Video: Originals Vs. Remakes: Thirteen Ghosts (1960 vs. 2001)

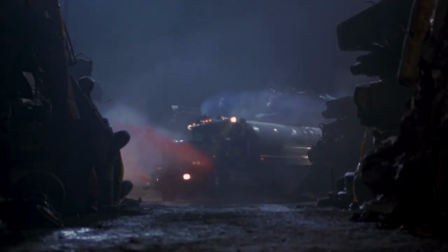(8:23)
That's where the younger blood comes in. We got Matthew Lillard, going full Matthew Lillard.
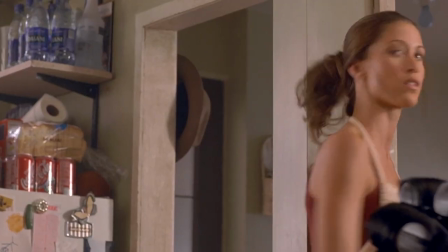(8:28)
We got noted female rap star Rad Digger. And to get those really horny butts in seats, oh yeah, we got Monk.
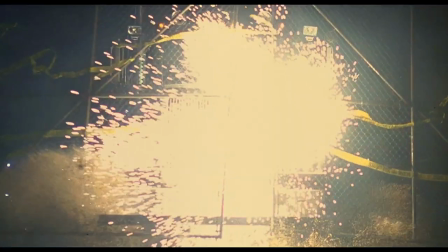(8:35)
The plot begins a little differently from the original, shall we say.
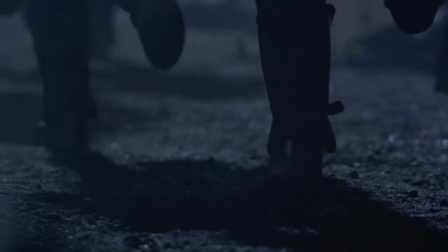(8:39)
Cyrus and his assistant Dennis arrive at a junkyard with a team of Ghostbusters, on the hunt for a nasty piece of ectowork called the Juggernaut.
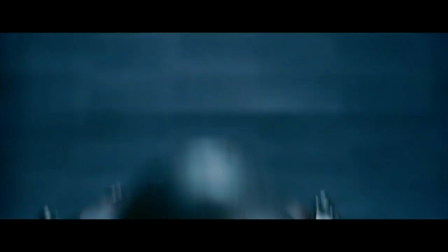(8:46) I'm the Juggernaut, bitch!
No, not that Juggernaut, thank Christ.
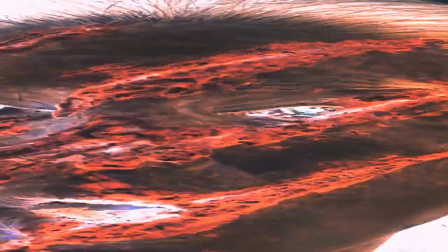(8:52)
Dennis has psychic abilities. He's kinda like Bruce Willis in Unbreakable. If he touches you, he'll see into all your shit.
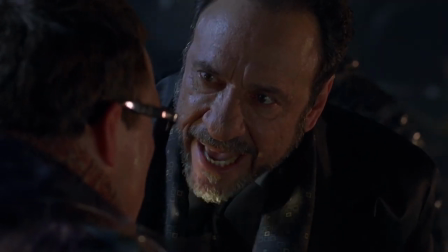(8:58)
This psychic hoo-ha wouldn't fly on your average CV, but Cyrus laps it up and abuses it to track down ghosts, you see.
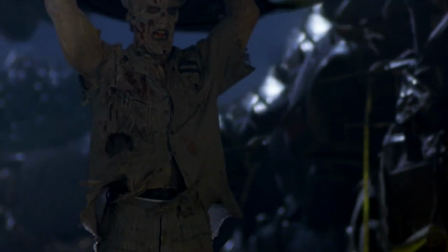(9:06)
Anyway, things go crazy and the juggernaut juggers everyone's noughts till the cows come home.
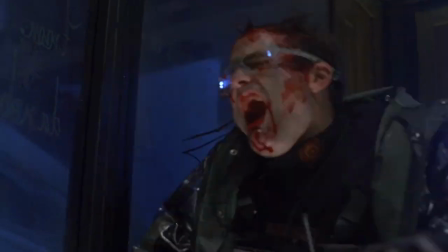(9:11)
I guess the producers thought the main storyline lacked a high enough body count, so this was slapped on to get the kiddies' attentions.
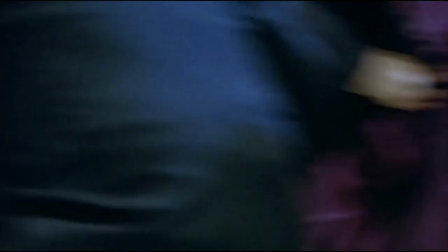(9:17)
It reminds me of the opening to 2002's Ghost Ship, which, incidentally, was the only other film from this director, Stephen Beck.
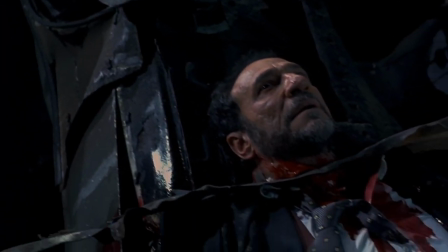(9:25)
The ghost is caught, the Cyrus is apparently killed while promoting his Zorba Onlyfans.
CUME!
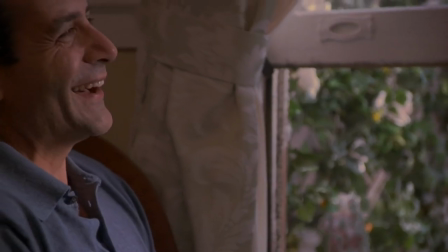(9:31)
Cut to a much more familiar setting and family. The husband, the wife, the daughter, and the younger, death-obsessed son.
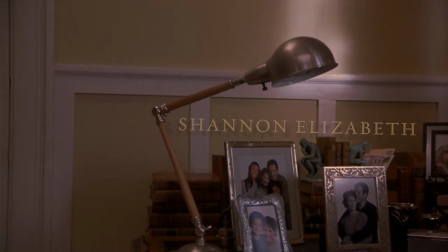(9:40)
Everything is not so hunky-dory, however. As the credits roll, the camera mournfully pans around the room while we hear a horrible family tragedy play out.
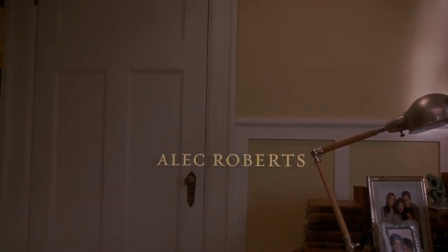(9:49) Dad, help, Mom!
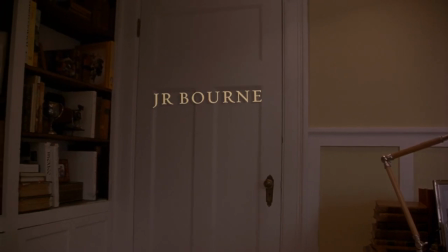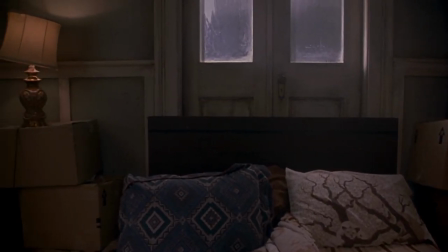(9:55)
It's melodramatic as hell, but a creative way to deliver your exposition.
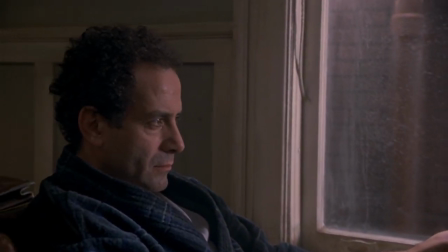(9:59)
The wife penishes in a house fire, and the father is now struggling to make ends meet, financially and emotionally.
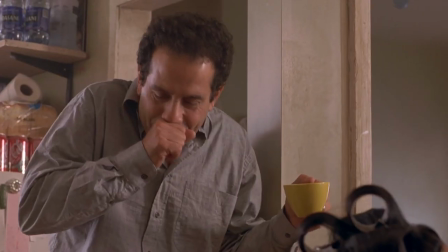(10:07)
He enlists the help of a nanny called Maggie, but I'm not sure why, because she can't cook,
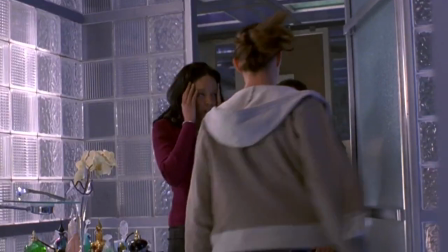(10:12)
she doesn't clean, and most importantly, she can't keep her eyes on the kids she's paid to keep her eyes on.
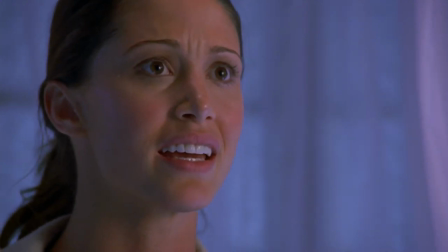(10:16) Where is your brother? He's with Maggie, I don't- Uh, was with Maggie.
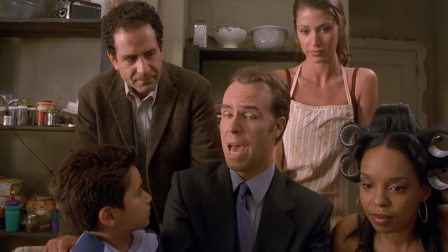(10:23)
Whatever, the family learn that Uncle Cyrus has passed away.
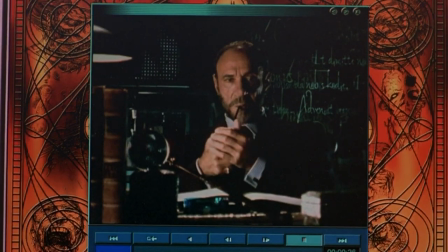(10:27)
Cyrus communicates his will from beyond the grave via Sega CD, and happily informs them they can inherit his home.
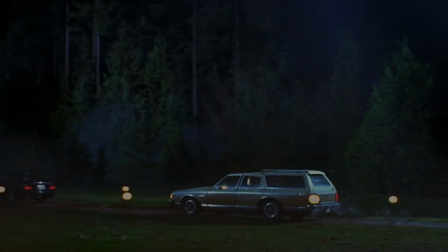(10:34)
Again, like in 1960, perfect timing. Unlike the original, however, this is no ordinary house.
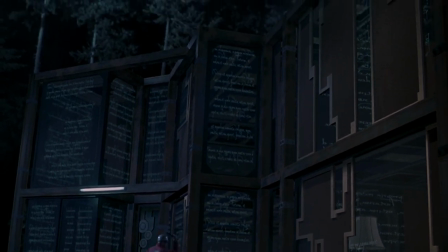(10:42)
Unless, you know, you were raised in a home in the middle of nowhere and all the walls were made of glass covered in Latin scripture and everything was controlled by evil looking clockwork mechanisms.
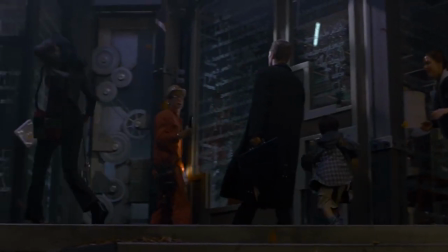(10:51)
Oh, and there were bloody ghosts in the basement. The midnight housewarming party goes a little sour when Dennis shows up disguised
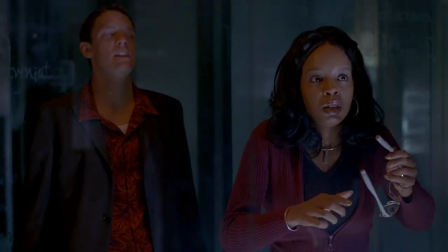(10:59)
as an electrician and it becomes clear that Cyrus planned some grand malevolent scheme for them.
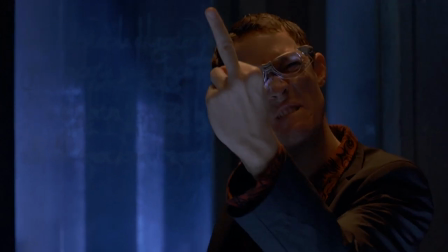(11:04)
My fear going into the remake was that it would strip away the campy feel and create a more serious take.
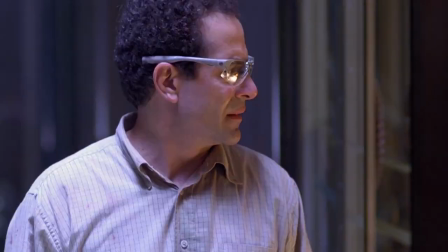(11:11)
As you can plainly see, that is not the case. In fact, this film seems to revel in its ridiculous nature and rarely attempts any actual scares.
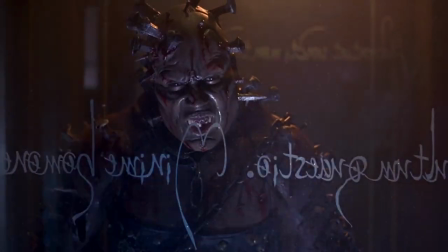(11:20)
When they do try, it's not bad.
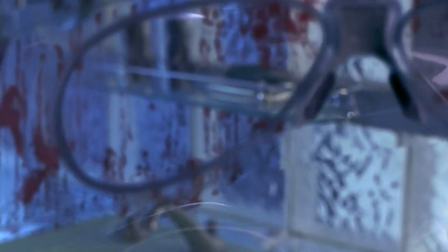(11:23)
For example, in this tidy shot, we enter through the lens of the ghost-seeing glasses and thus also enter ghost vision.
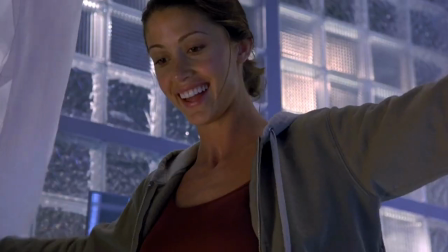(11:30)
The bathroom is revealed to be covered roof to tile in blood, but our victim is none the wiser.
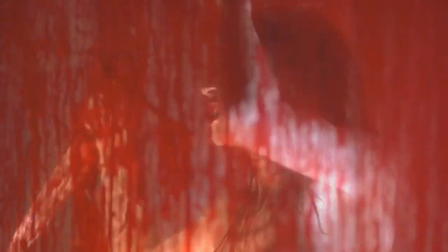(11:36)
Ghost number 6, also known as the Angry Princess, also known as Creepy Tit Lady, enters the tub.
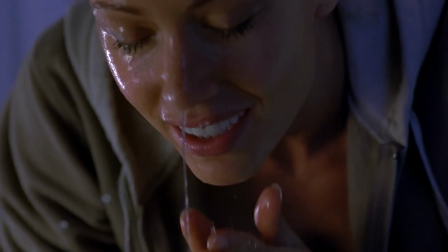(11:44)
The victim ain't got a clue, oh but we do, and it's a nice moment for us to scream at our television sets.
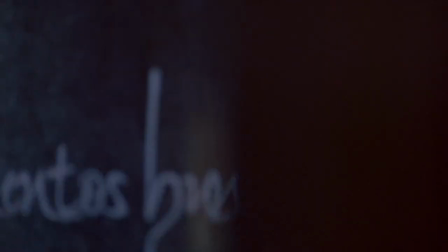(11:50)
For the most part though, the ghosts just kind of glare angrily through the glass walls.
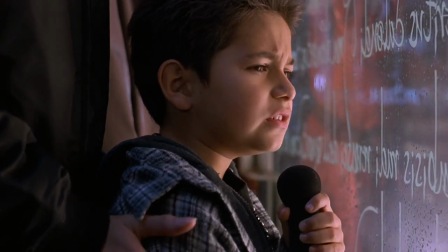(11:56)
With so few characters involved, and many of them basically guaranteed to survive, the vast majority of the ghosts don't get a chance to shine.
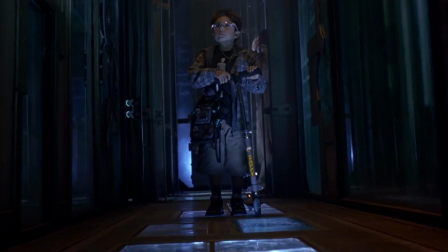(12:03)
They feel more like bored, underpaid actors at a Halloween haunted house event.
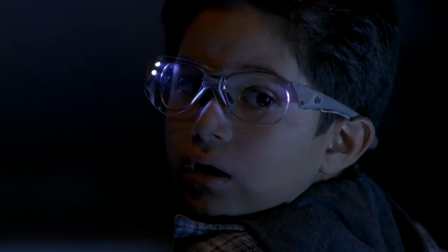(12:08)
At best, they might shout BOO at you, but they're not going to risk getting fired by decapitating some punk.
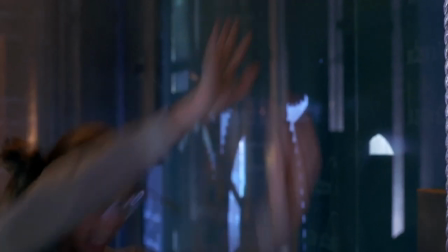(12:13)
That said, there are moments of joy when several ghost attacks occur simultaneously. That's not too common in horror.
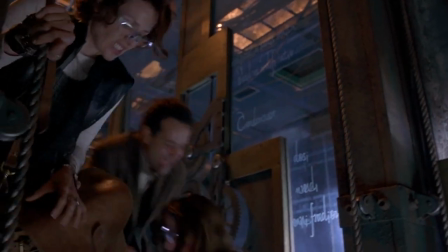(12:20)
Usually you'll stick with one set of characters or action to appropriately build up suspense.
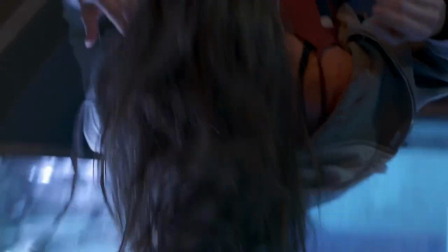(12:24)
Not here, it lends the film some scenes of great energy, something that both versions of 13 Ghosts could use more of.